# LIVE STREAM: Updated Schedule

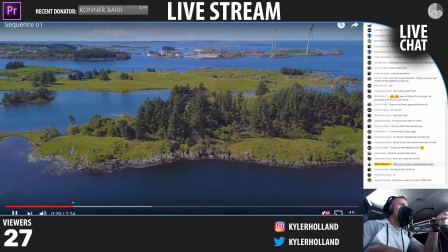So, what I was saying is, with drones and compression, it's like kind of crazy to
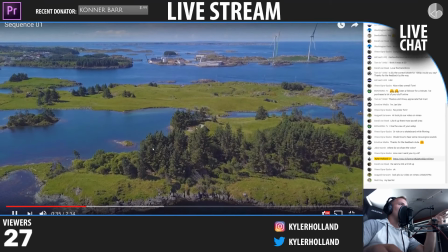work through all that and stuff.
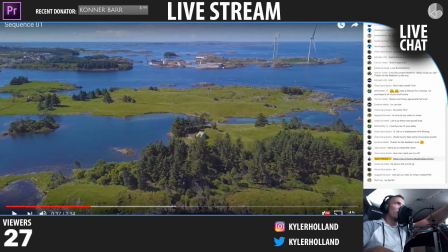So, the way you avoid it is shoot farther away because the water from afar doesn't look that bad, but water up close is really hard to shoot with drones.
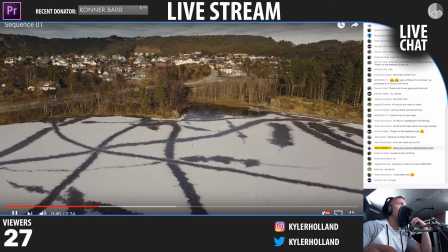Alright, we're at 16. We need 4 more. I like this.
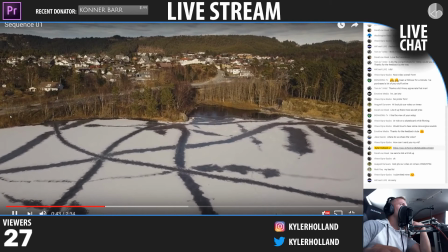I like.
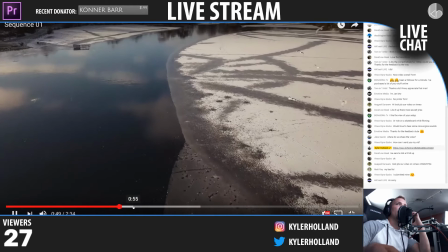So right now it's really slow for me. Oh, okay, you're good. You're good.
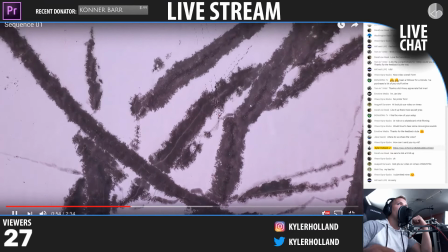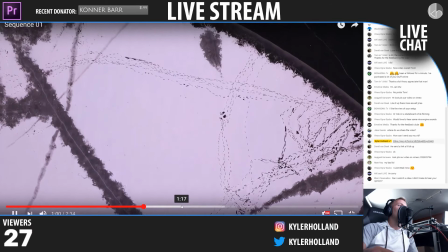Emotive, no problem. Glad you enjoyed the feedback. I'm just here just trying to help because we all can learn from everyone. All right, I love this shot right here.
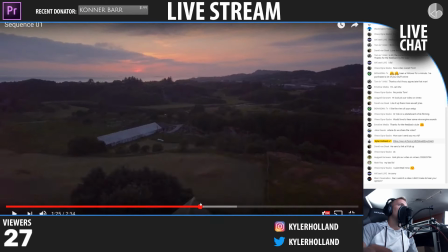That's good. That's nice. So this grade, one thing I would say is the grade. Yeah, Blur, just click on the link that I shared up earlier.
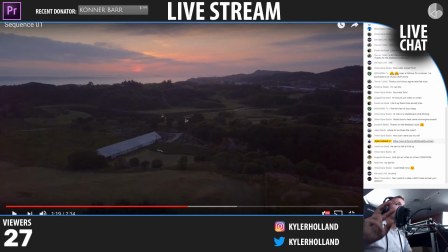You'll see it's Google form. Fill out that form. There's 2 more slots, so quickly share your video. But one thing I would say about the color grade is that we have 2 different colors.
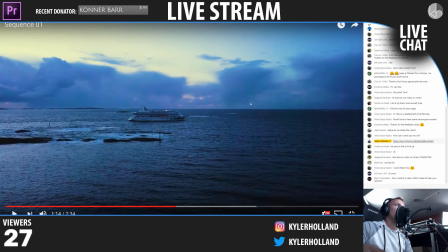Like look at this shot right here, this still image, and then look at the next still image right here.
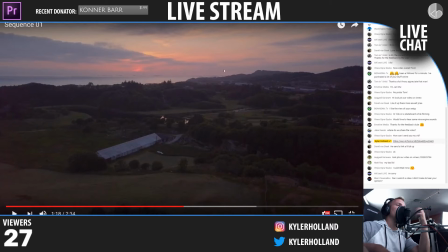These look like 2 completely different shots. Like obviously they're 2 different shots, but they look like 2 completely different areas, right?
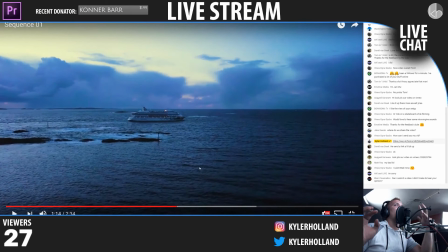So one thing that you can work on is actually figuring out how you can blend the next image in with the other image, you know? So that's something I would work on, is the color grade. And then let's talk about the speed and flow of the video.
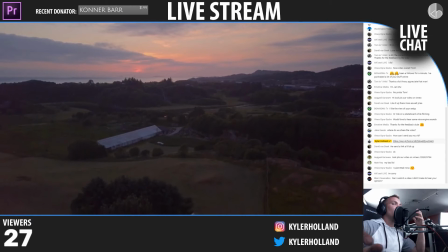Right now it's like kind of very, here's my clips, here's my shots. So maybe try editing it with another different song to see how that would change the feel.
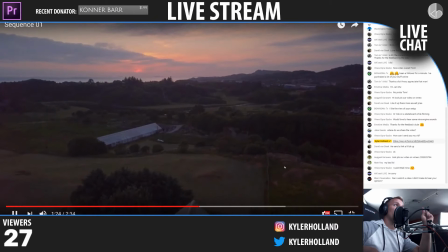However, I did like that you transitioned on the drop right here. So good job for that.
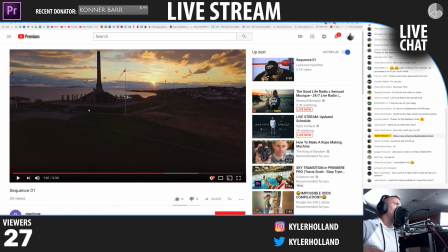Thank you so much for sharing. We're going to keep moving on, but I did enjoy your video plan. So you're going to get a thumbs up from me. So we're going to go back. We have 1 more slot, and then I'm going to close the submissions. So fill that slot up, and then we're going to get on through here.
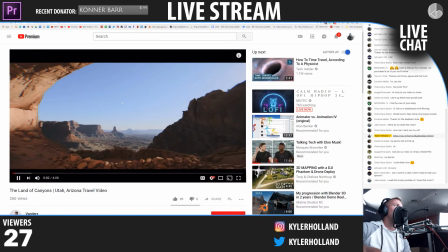This one's from Lars. 1 more slot. Who is going to get it? All right, check this out.
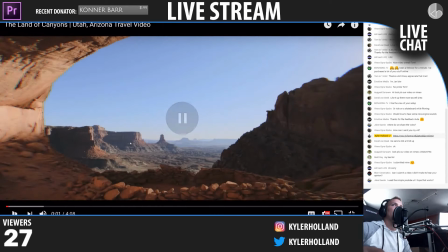This is something that I have seen. Use a simple URL. Yeah, that should work, Jake. If it doesn't, then I'll let you know. But check this out. Look at this edge right here.
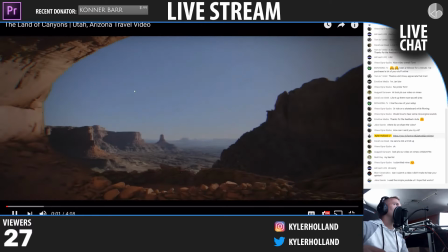I love this. Literally love this.
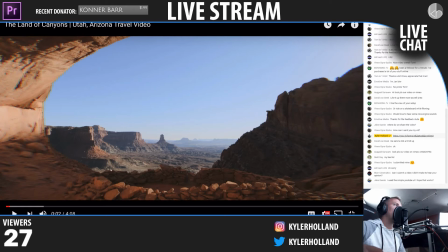So this is something that I'm seeing more often where people are starting to, all right, we have 20 submissions. Now I am not accepting any more responses. Once I get through that 20, if we still have time within this hour, then I will be accepting more responses.
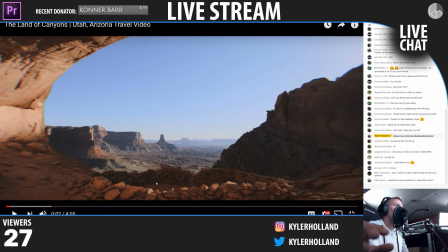But for now, you guys cannot submit any more videos. But back to the review. Check this out. So look how like epic this shot is. And then look at this edge right here. How sick does this look? So this is like an RGB split and then expanding out the panels. I'm going to do a tutorial on this effect, and because if you look at it,
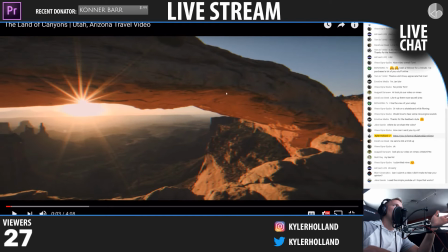it really looks cool because you get to see some interesting hues throughout the image and just the way he's blending. So Lars, this is actually sick. I'm glad you did this because this is really awesome.
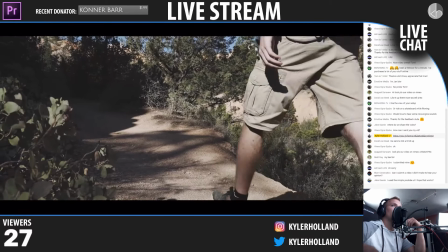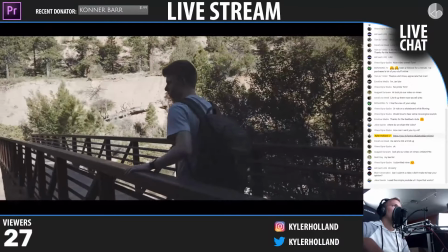Nice, nice. I like this. Monster Calf.
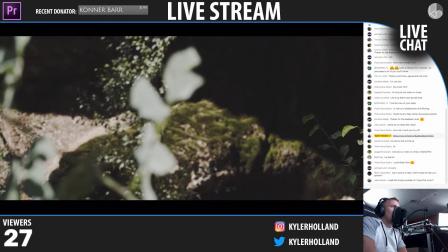Gabe. Nice little After Effects tracking you did.
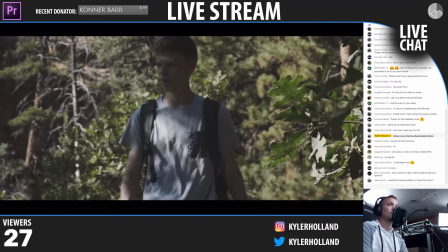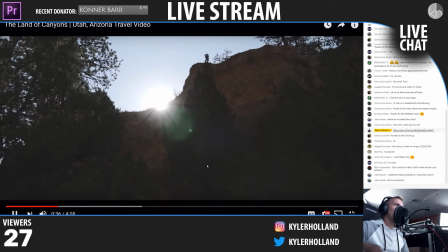I like the slow motion. Nice watch you have on too. Okay, so nice. Is that the ink? Yeah, ink drop. Yeah, a little.
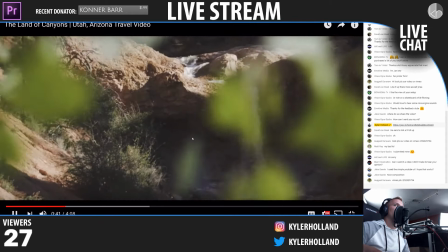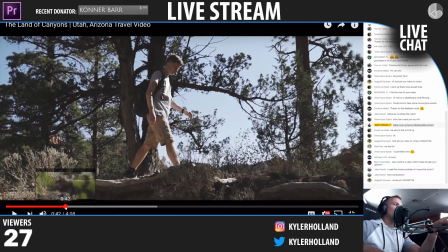So that right there is a good example of a smooth speed ramp.
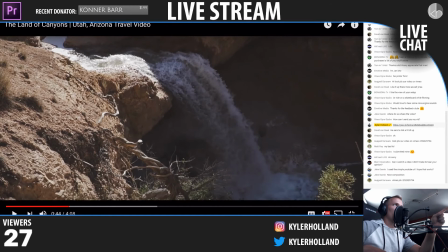So watch how the water is slow and then it slowly starts to speed up.
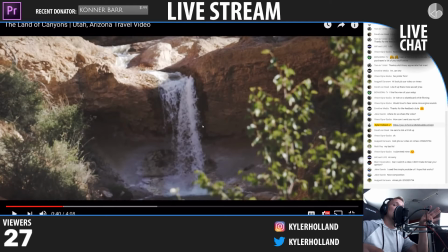And then he transitions that into another speed ramp. Check it out.